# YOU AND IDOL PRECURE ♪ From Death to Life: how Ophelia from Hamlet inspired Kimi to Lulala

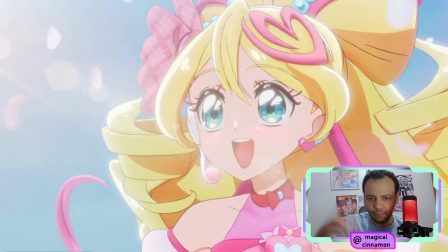And this was a very impactful moment done by this amazing professional, Takahashi Nana. And the interviewer even says that Cure Idol's turning face just before the cherry blossom tree appears has a very wonderful expression.
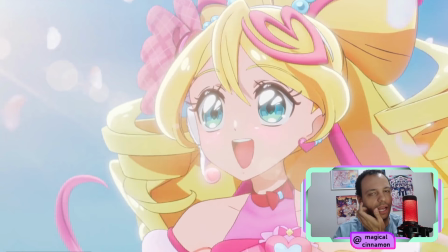And this was very, very hard. This was a scene that was done, and it had lots of tweaks. It had lots of corrections. Even after Kondomari gave her approval, Yamaguchi kept on working on this scene, adjusting her face in lots of different ways.
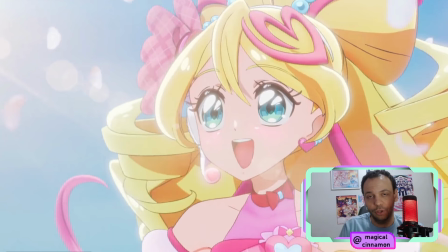And Yamaguchi and Takahashi Nana are both professionals who were the ones who worked the most on this ending. And the balance of the two of them was perfect based on Kondomari's words.
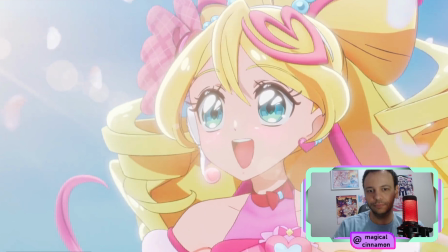And the animation was rich and full of details. And so another detail of this ending is the fact that there are no
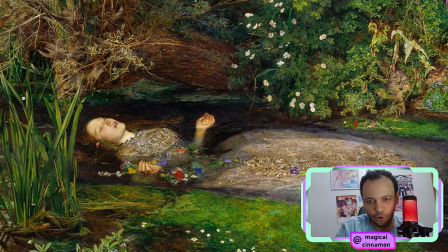spectators around in the second part of the performance. As we said earlier, if we look at the start of
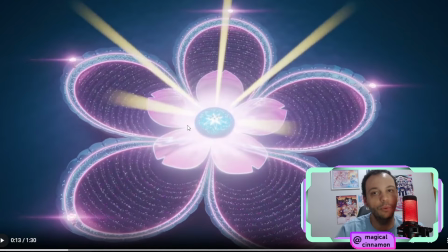this ending, we see this beautiful stage, this beautiful pedal stage, and there's lots of fans watching the performance.
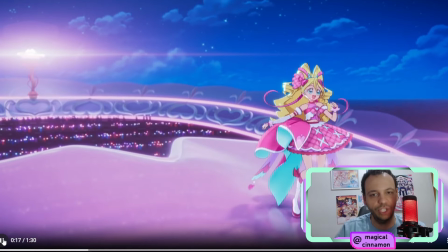We can see the fans here, we can see the fans cheering, we can see them enjoying the ending.
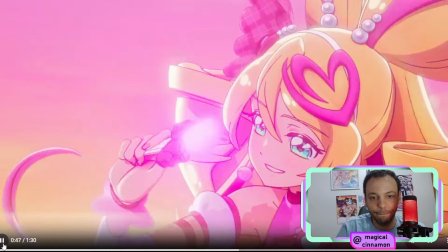And then in here, we can see that they're performing by themselves in a park.
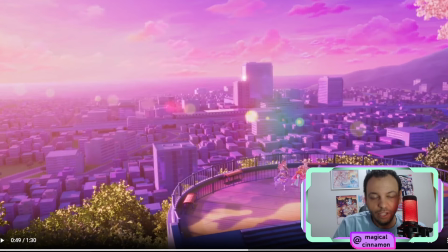Just them. So why is it like this? Since they're idols, since they're always performing on a stage, why did they choose for them to not perform in front of people in this second part? So Kondomari said that the previous ending had the characters performing towards an audience.
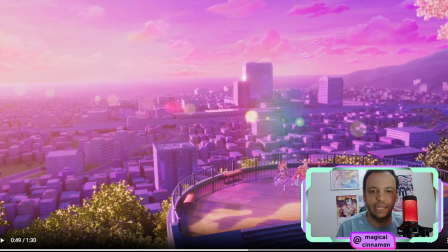We saw that in Trio Dreams. At the end, they are performing in front of a huge audience. In here, they wanted more of a private, personal feel. And she mentions one specific thing that usually happens. You know how middle and high schoolers sometimes gather in a park to dance?
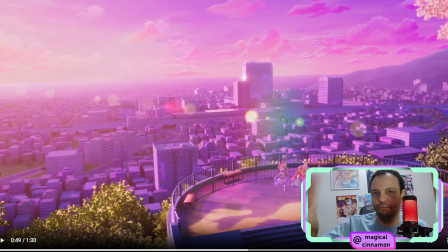When we're adults and we're going around in a park and we see that, we think with us, this is a precious moment that will never come back. There is a brightness that is very irreplaceable and unique to that age.
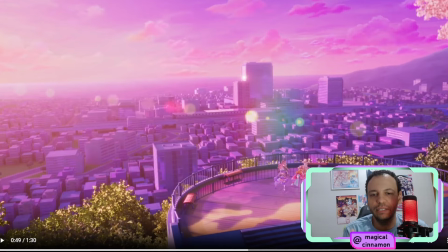And so this moment is to represent that. It's that specific moment that will live with us forever in our memories, but we will never be able to recreate it.
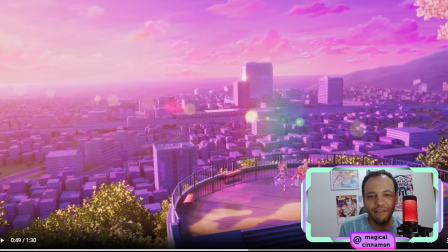That is why they wanted this moment to be a private one, just for the five of them. I found it very beautiful. And so the cityscape that also appears in this part, in this shot right here, is specifically created for this sequence.
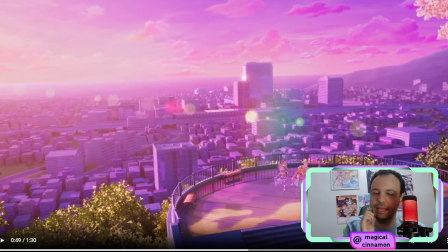And so the Kondomari said that it's not entirely original. It's a model that is used by the art team for reference when it comes to the backgrounds. So it's supposed to match the Idol PreCure series,
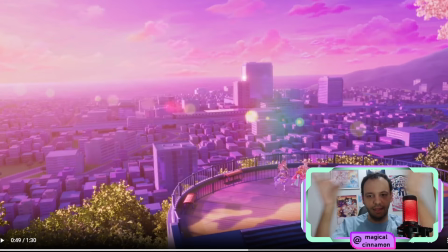but refining the base model was really tough. And she also mentions that if she were to give an award to the most hardworking
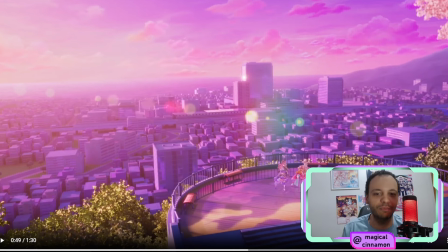award for this ending, she would give to the background modeling team because she says that this was really,
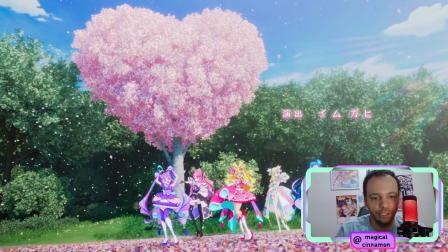really a very tough job. And so she ends this interview by sharing a message for the fans. And she says that this ending was a lot of work, but she's glad that they were able to complete it so beautifully. For her, CG is all about creating images with light,
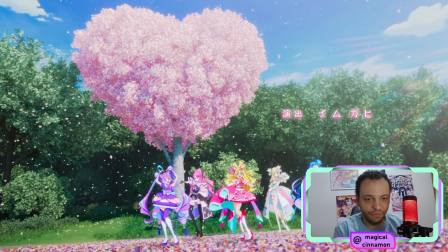and they were able to capture both the strength of the CG and also the thematic message in the visuals.